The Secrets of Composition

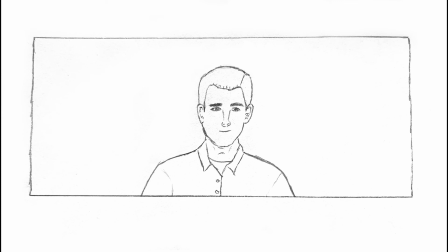8:04 Improper headroom is one of the biggest mistakes I see beginners make when it comes to composition. So it's a really easy rule, and it's just done by eye. So when composing a shot, you want to be aware of how much negative space is between the actor's head and the top of the frame.
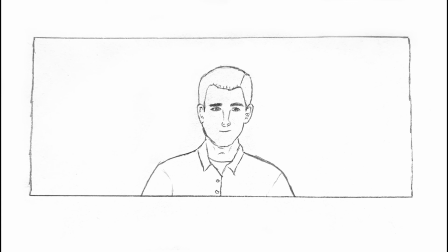8:20 So too much negative space leaves the composition feeling unbalanced, feeling like a little bit too empty at the top,
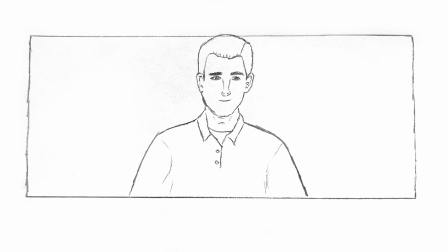8:26 and too little negative space and it'll start feeling like the frame is encroaching on the actor,
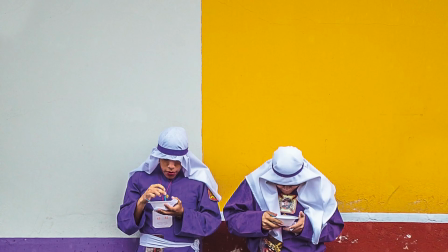8:31 making it really claustrophobic. Now in both of those cases, you can actually use that type of composition on purpose to create some cool effects. So again, keep in mind, rules are meant to be broken, but it's definitely, headroom is really something you need to be aware of.
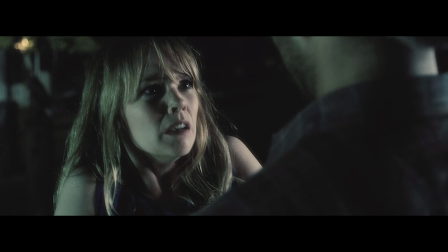8:45 Another thing to mention is if the composition is tighter on the actor, such as in a medium shot, it's acceptable to frame out the actor's forehead a little bit in order to keep their eyes on the third and use the rule of thirds as well.
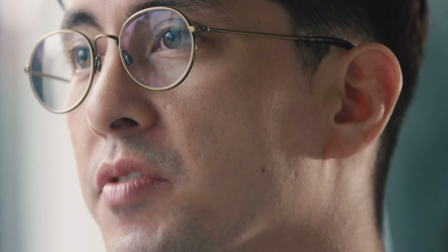8:58 This is a really interesting example because the framing is so tight that you can't put the eyes on the third without clipping the mouth. And the mouth might be important because if someone is speaking, you know. So in this situation, you can actually largely ignore the rule of thirds because it falls under the full frame composition category.
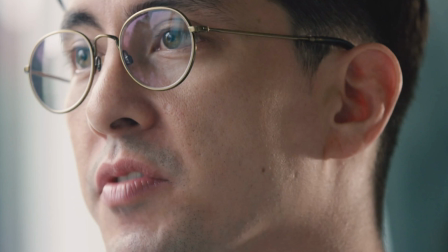9:17 So remember, when something is completely filling the entire frame, you don't need to worry about any of the other rules.
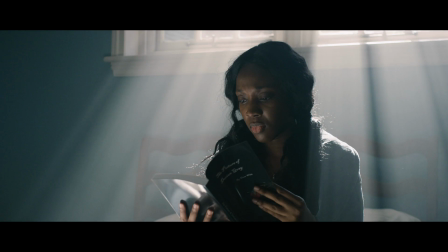9:22 So I would say this image is a decent example of what good headroom is. So for this medium type of a shot, you want just a little bit of negative space above the actor's head. So yeah, that's basically it. Hope you guys enjoyed that episode. I hope you learned something, or I hope it was at least a refresher for some of you. If you did learn something and you did enjoy that video, then definitely be sure to check out my cinematography book. Link to it will be in the description. Again, thank you so much for watching, and I will catch you guys in the next one. Peace out.